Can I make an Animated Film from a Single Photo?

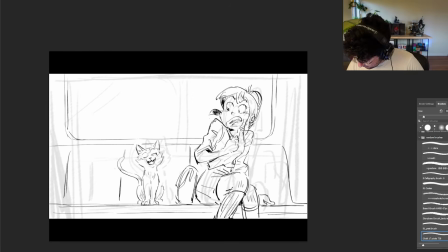I just get the gist down, and that's usually good enough for me. As long as there's certain markers that help us tell where we are, and some storytelling props,
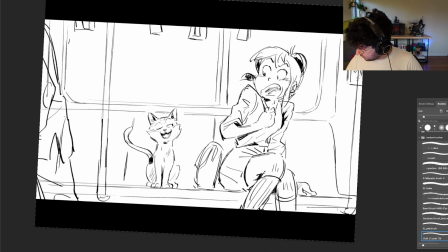a window for light, some posters, poles so we can tell it's a subway. Let's move on to toning this beat.
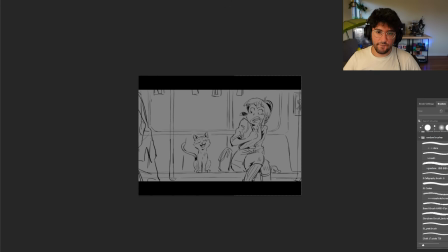This usually is the longest part of my whole process, unfortunately.
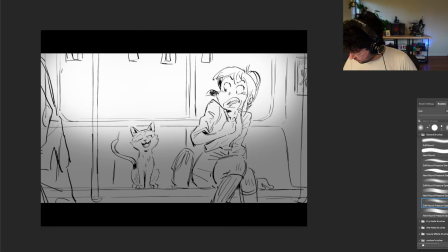I start with a gray and place the lights broadly where I want them to go. And then I fill in the characters with a flat gray tone.
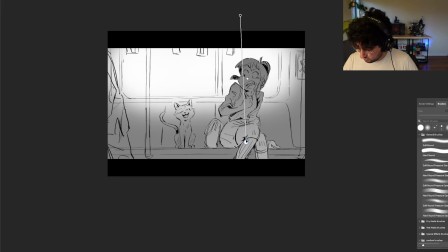I was planning to keep the tone simple with just a few layers of shadow. Spoiler alert!
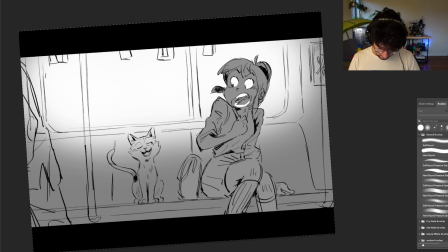He did not keep it simple. That was weird. Well, I'm sure it's fine.
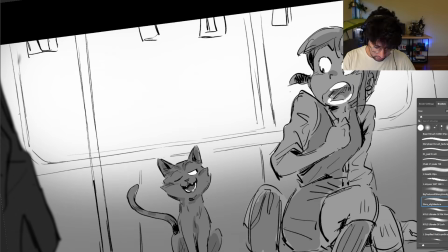Now it's time to add those frickin' highlights, baby! Damn, highlights make it feel alive.
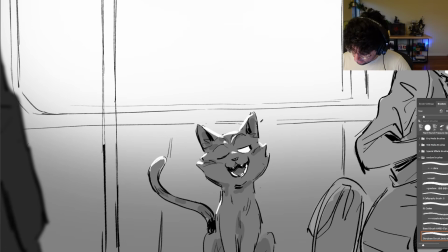Doesn't that just jazz you up, the highlights? Doesn't that feel good? God, it feels so good.
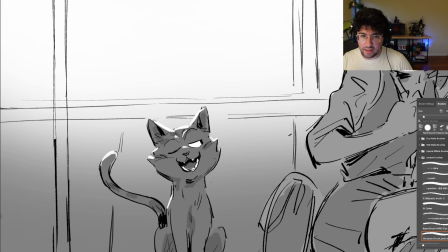Sorry. I'm into highlights far too much. They make me feel far too good.
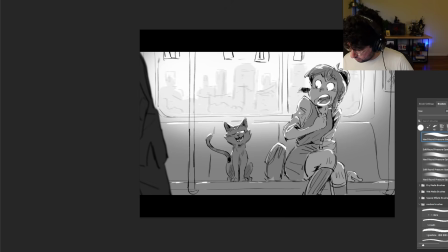Now a quick blurred city in the background, a few more layers of tone to help push the values a bit,
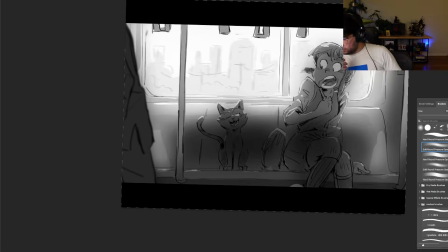and obviously, the coup de grace, soft light everywhere. I might have a tendency to overdo this part.
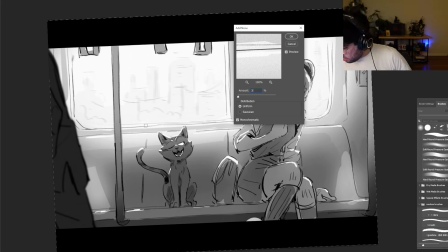Also adding in noise, because it makes everything feel less, I don't know, slick?
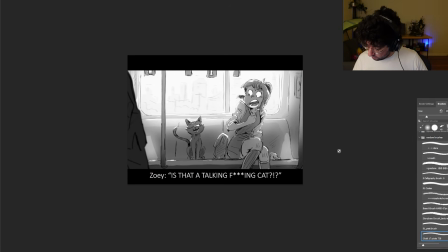That's a gross word, but I don't really have a better term for it. Alright, first one, ready.
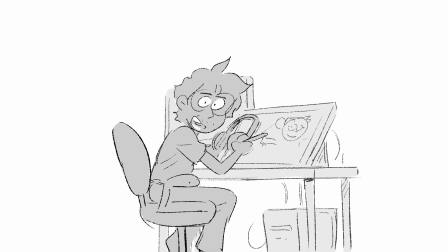And now we just repeat this process for the rest of the story beats. Time to put on some music and let the carefree work begin.
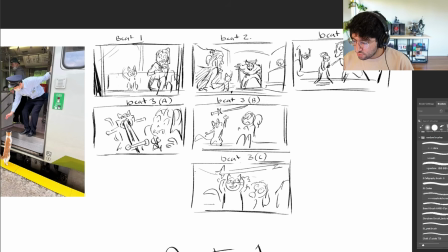So next one I want to do is them entering, is like the demon entering the train.
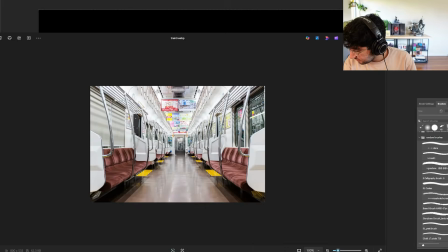So I grabbed some of my references and got to work.
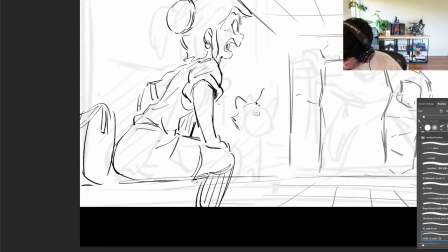This beat wasn't too complex, but getting her expression in with this angle was a little tricky.
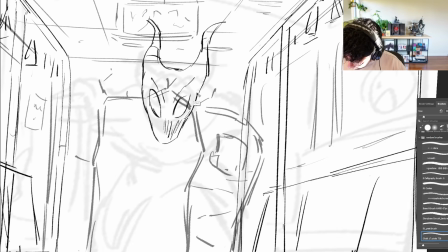And it was also the time to nail down the demon's design. I decided on this like horned darkness demon kind of thing.
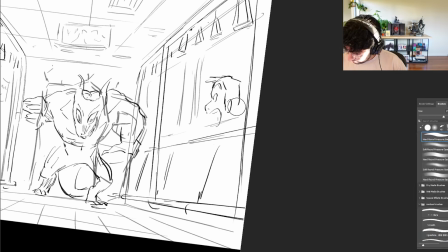Just generic enough that I can draw them over and over without being stressed out.
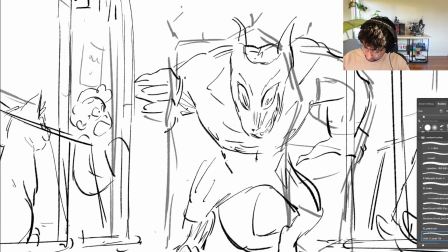Slap some extras freaking out in the background to imply danger for everyone, and tone it all real quick.
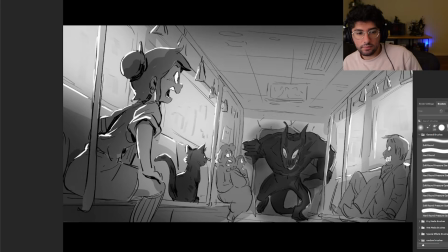And obviously, a Dutch angle, which to be candid, I only did after a friend told me it would be cooler, which, granted, it was.
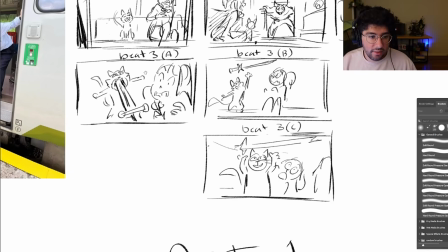Time for beat 3 and for Zoe to get her magical powers.
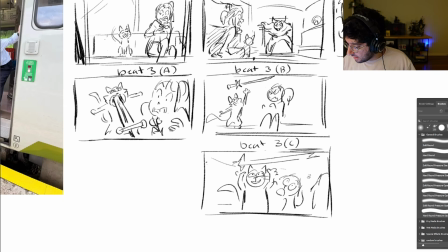I've chosen one of these 3, and I think the funniest one is this throwing up one.
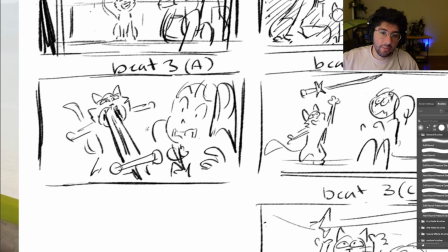I know it's a little crazy, it's a little out there, but... Okay, so I picked the funny one.
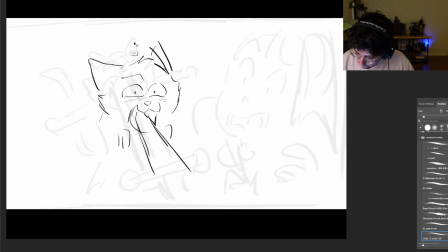The situation was already feeling a little comedic, So I wanted to keep it going with a cheeky gag.
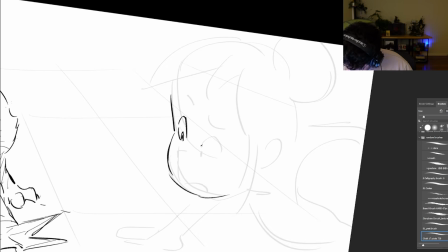However, I did think it would be funnier to make it feel like an actual cat throwing up instead of the more cartoony thumbnail I had before.
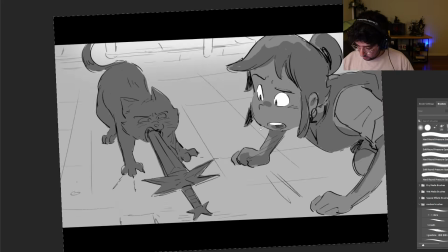I also decided to color code Zoe's powers as a golden yellow.
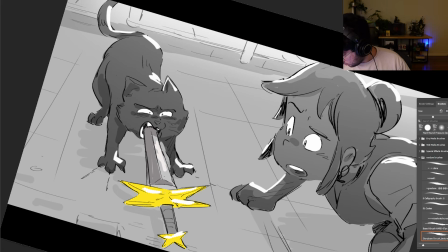This was just to make the magic feel more clear throughout the story, so you always knew when the magic was coming from her.
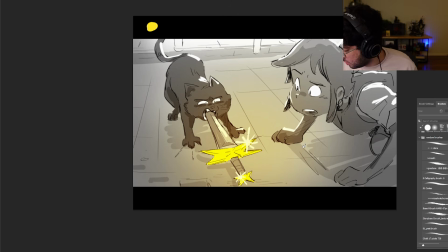Alright. This one's a little stupid, but third beat is done.
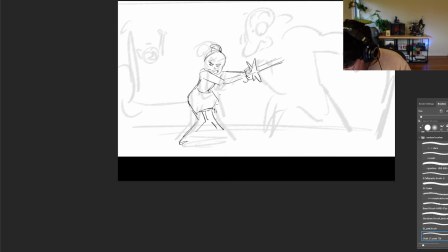The next beat was fairly simple as I had already set everything up.
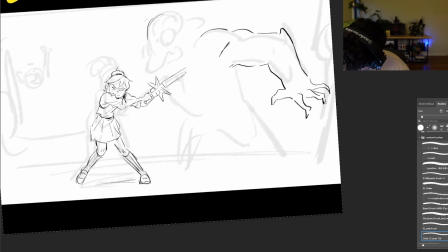The lighting, characters, setting, and color coding.
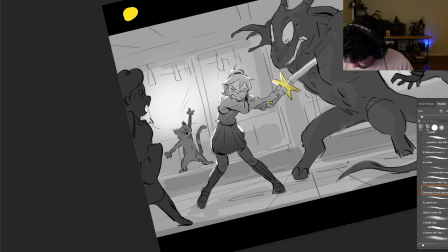And with a quick smattering of highlights, and with Zoe defeating her first villain and saving the day,
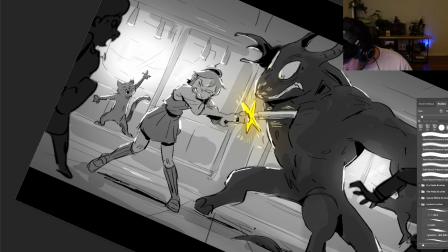I had wrapped up Act 1 of our story. Beat 4, down.
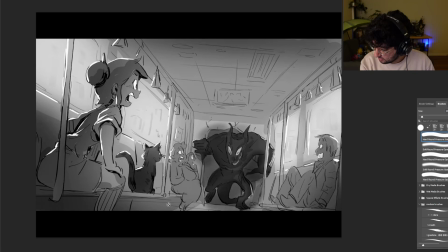This is our Act 1 beat boards. Cat comes, sees the demon. Cat spits out sword.
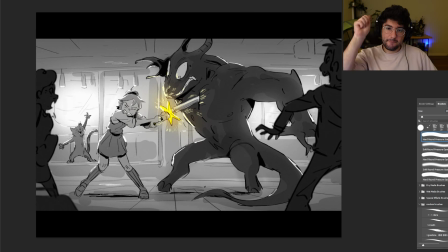She kills demon. Act 1, it's done. That's what I'm trying to say.
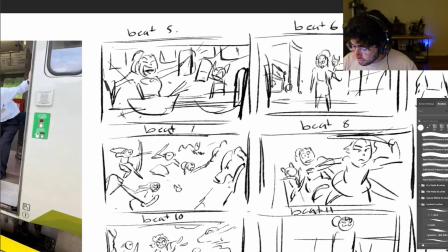Now we start Act 2. Let's start with them drinking at the bar to celebrate their epic win against the creature.
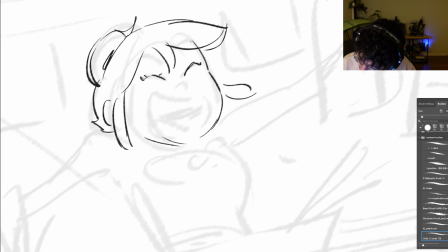I was really excited to draw this one, as I really enjoy this kind of celebratory setting in movies I watch.
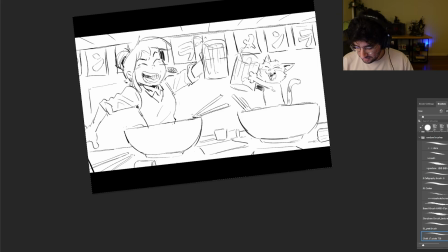While the drawing didn't take too long, toning this beat was a nightmare to get the specific ramen bar mood down.
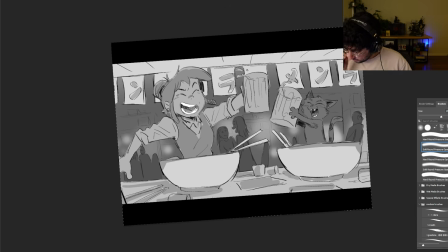But after endless minor adjustments and a million layers, I got something I liked.
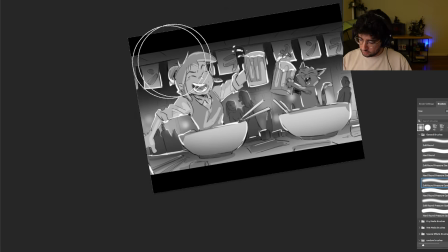This was also the beginning of the end for me trying to tone stuff simply. I kind of went off the rails after this beat.
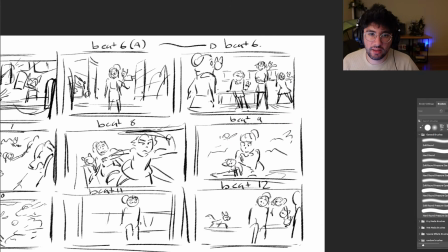I think I'm going to skip this one. I think we cut out 6A. I don't think we need 6A.
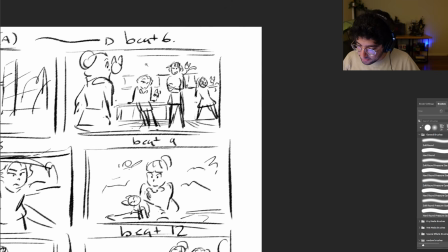I think we should go right to 6B. I cut out the beat of them exploring the city. I felt like we didn't need it, and it didn't say anything about the plot of our story.
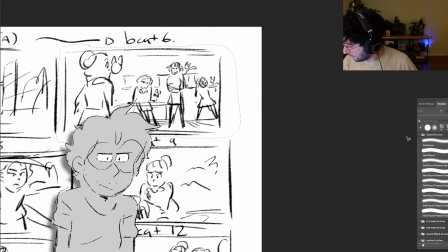And no, it's not just because I didn't want to draw it. Liar. Okay, I don't want to draw it.
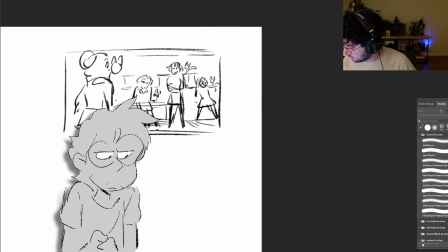Also, we had over 10 drawings, so I needed to cut some out. Now time to make up some friends.
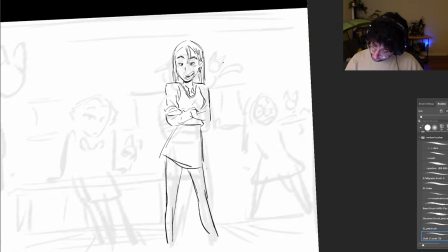I opted for the competent leader type, a cool, mean kind of girl, and a bubbly short one.
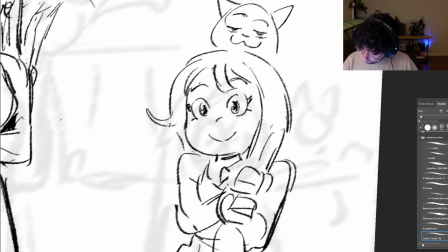And yes, I know, I'm just throwing tropes at a wall.
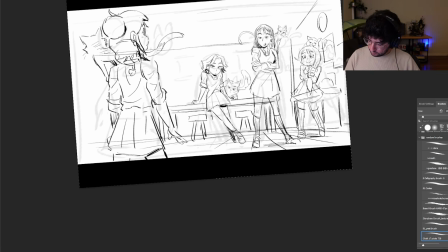But when you only have a few drawings, you need to very explicitly define personalities that can be communicated in a single image.
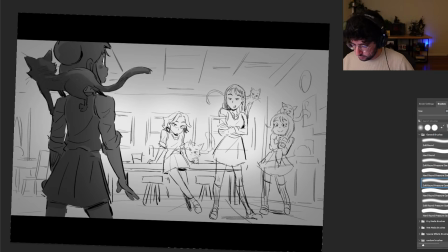I set it in like an after-school club room type area to imply that there are also classmates.
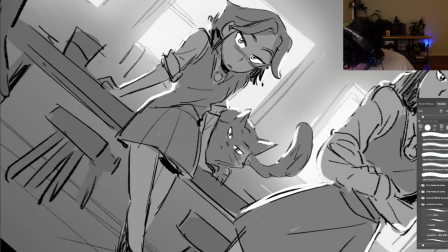And that beat wraps our very, very short Act 2. Listen, just pretend they bonded, okay?
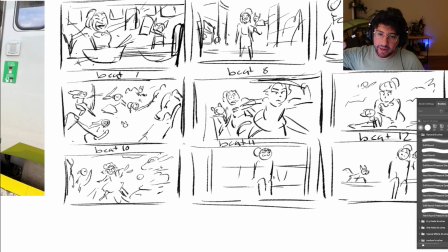Please. We're starting Act 3 right now. The big fight.
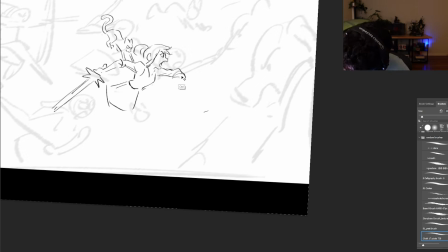The big fight was a little daunting for me, as I had to define all the girls and draw a bunch of stuff all at once.
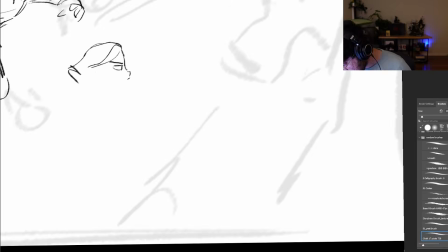There was a lot of questions to answer. Like, what color does each of the girls represent?
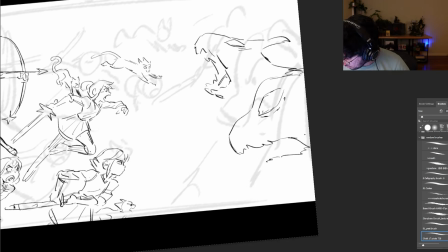What kind of weapons do they use? What kind of setting are they in? And are the cats helping to fight, or do they just stay back?
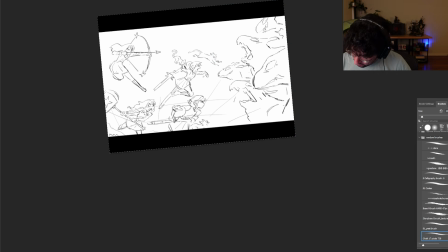However, at this point in the project, I began to doubt the vision and what I was outputting.
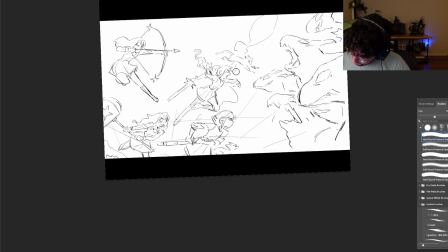As with every project I do, I have those moments of doubt and frustration. Oh, this is tough. At this rate, I'm only doing one a day. I really have to go through these. At this point, I just want to finish this. Oh my god. I hate this shit.
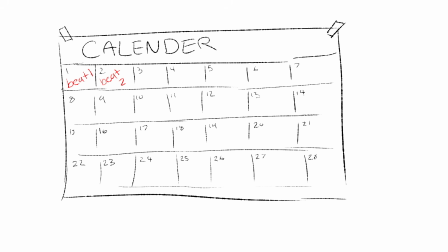I felt myself taking more and more breaks and delaying each story beat longer and longer.
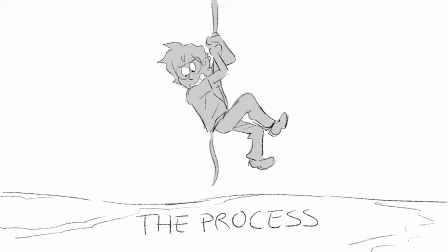But I had to trust the process and understand that these kind of feelings happen to everyone.
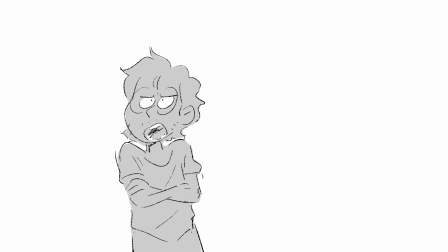Easier said than done, I know, but I kept thinking about what Matt Groening said while at a panel in Annecy.
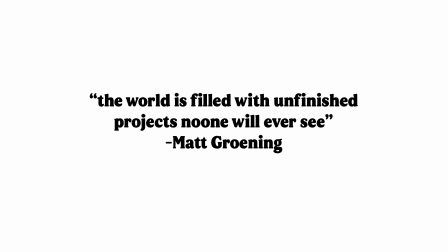That the world is filled with unfinished projects no one will ever see.
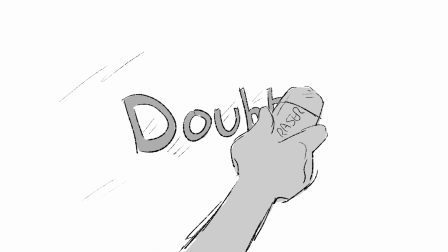Fine. So, let's try to erase the doubt and see it through to the end.
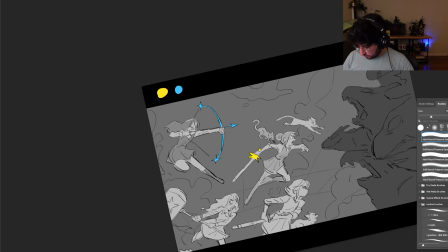So I wrapped up the big white shot, assigned each of our heroes a distinct color, and kept going.
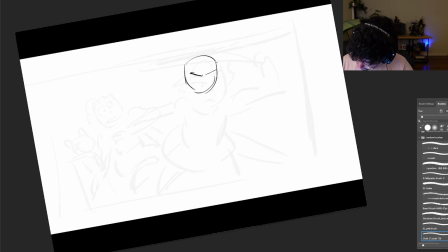Alright, here's them facing hordes of demons. For the 8th beat, I thought it would be cool to imply that at some point, our heroes started losing.
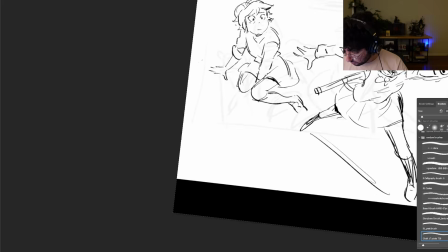Sort of the beginning to ramp up to our emotional low point. I had the cool mean girls save Zoe,
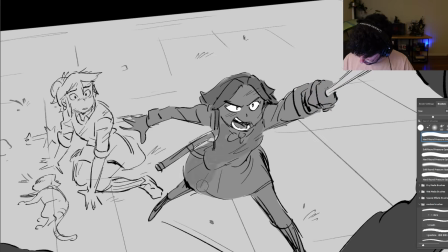as I thought maybe it would be interesting to show a character that seemed distant at first as a self-sacrificing hero in the end.
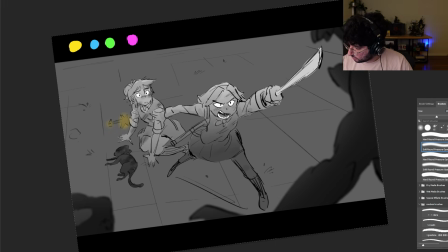Listen, if this was a movie, you would have seen her be mean, and this moment would have made you love her, I swear.
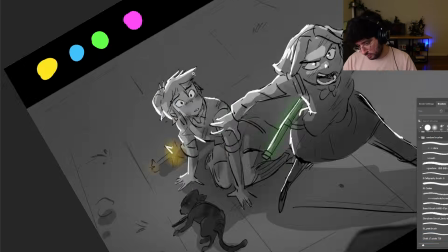As the beat started getting more and more intense and climactic,
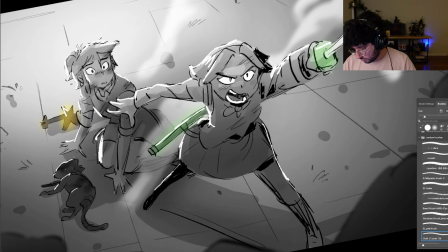I started adding a lot more darker shadows and started adding true black shadows on the characters and around the scenes.
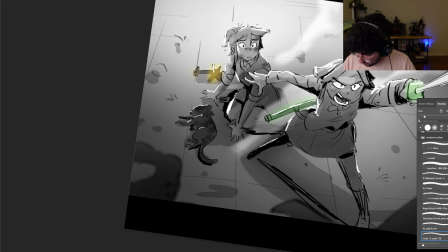I thought this would help differentiate it from the softer, more glowy, more optimistic earlier beats.
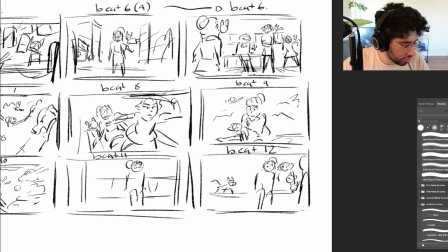Time for beat 9, the emotional part. This is the beat board I took the most seriously.
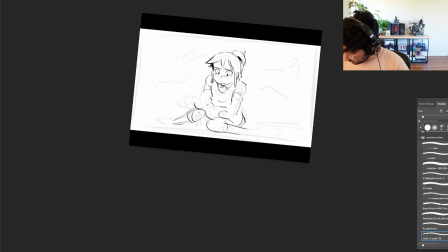I really wanted to make the story and the emotions and all these characters I've been drawing
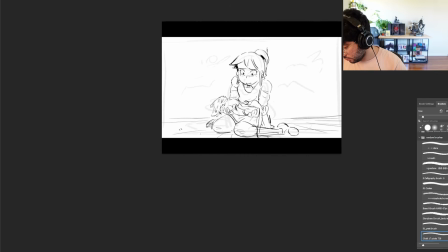truly feel real for both myself and the audience.
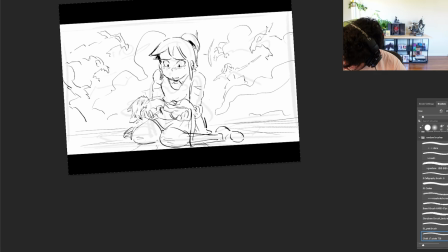I tried to channel some of my own feelings of loss into the expression and posing.
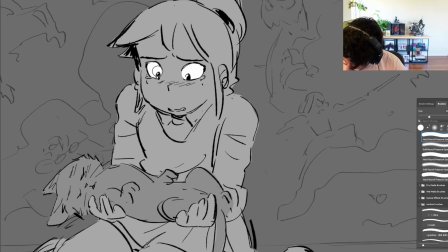And while she mourns, I included the rest of the party still fighting and holding on in the back, sort of isolating our main character.
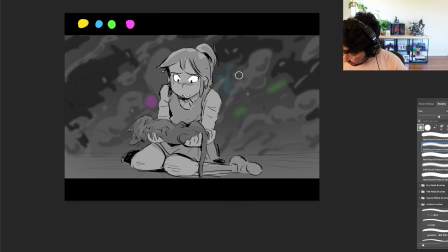This was a really important drawing for me, as this is usually my favorite part of the movie, when all the stakes become real and the true emotions come out.
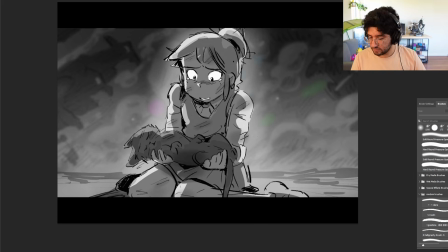So I'm glad I was able to get a beat like this in the project. And now, Zoe's revenge.